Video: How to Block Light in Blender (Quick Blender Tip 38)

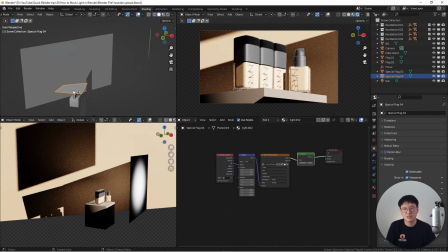[8:17]
When the sunlight hitting from this direction is actually going to creating some shadows going down here. And because of this kind of lighting, it feels like you maintain the harsh lighting in here,
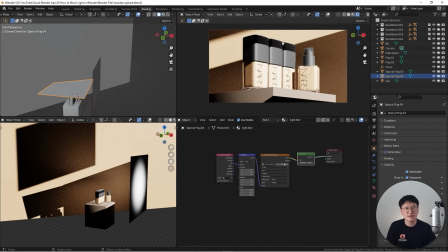[8:30]
but it doesn't feel that harsh because all these lighting in certain depths, also the material of the product is a little bit matte.
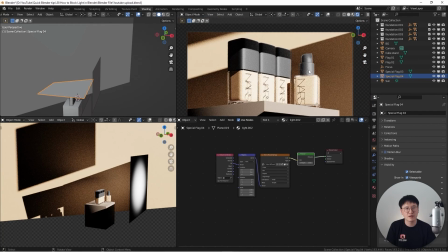[8:38]
So it's not that intense when you're having a very harsh direct sunlight like this.
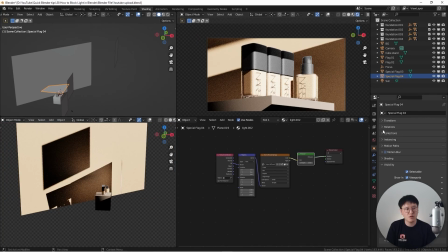[8:44]
So it works perfectly for the scene we're trying to build. Overall, you can see here if I'm enabled that, this is what the top light looks like.
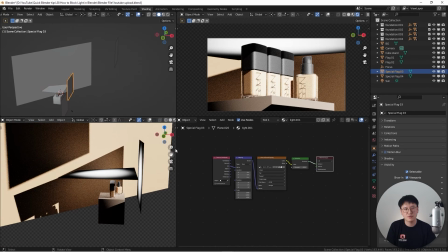[8:53]
And also I'm using the similar materials as the other one. It's just creating some fill light on the top. Otherwise it will be too dark on the side. So I just decided to keep using this type of light. Okay, so now the very last step you need to making sure you uncheck this camera
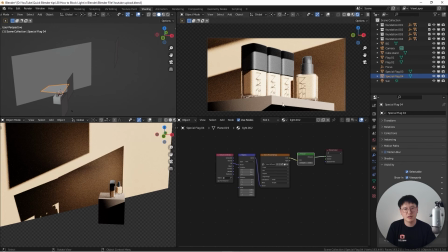[9:12]
on the visibility is going to help you to have generating a really nice clean lighting.
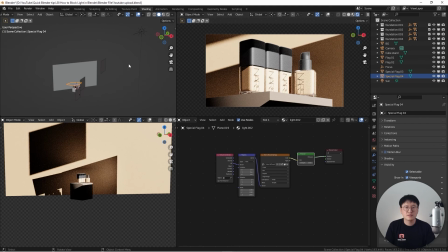[9:19]
Okay, and then this is everything I want to share in this video. If you are one of my Patreon, you'll be able to access this Blender file and you can play with it. If you're not, you still can purchase this Blender file in my Gumroad page to support this channel.
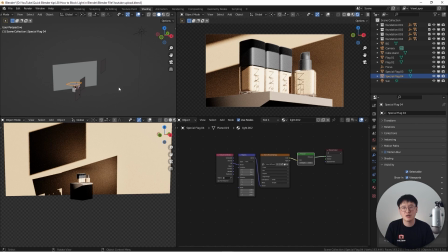[9:34]
All the links are in the description. Please hit likes and share this video if you think this is beneficial for your understanding lighting. Other than that, thank you so much for watching. I will see you in the next video. Bye.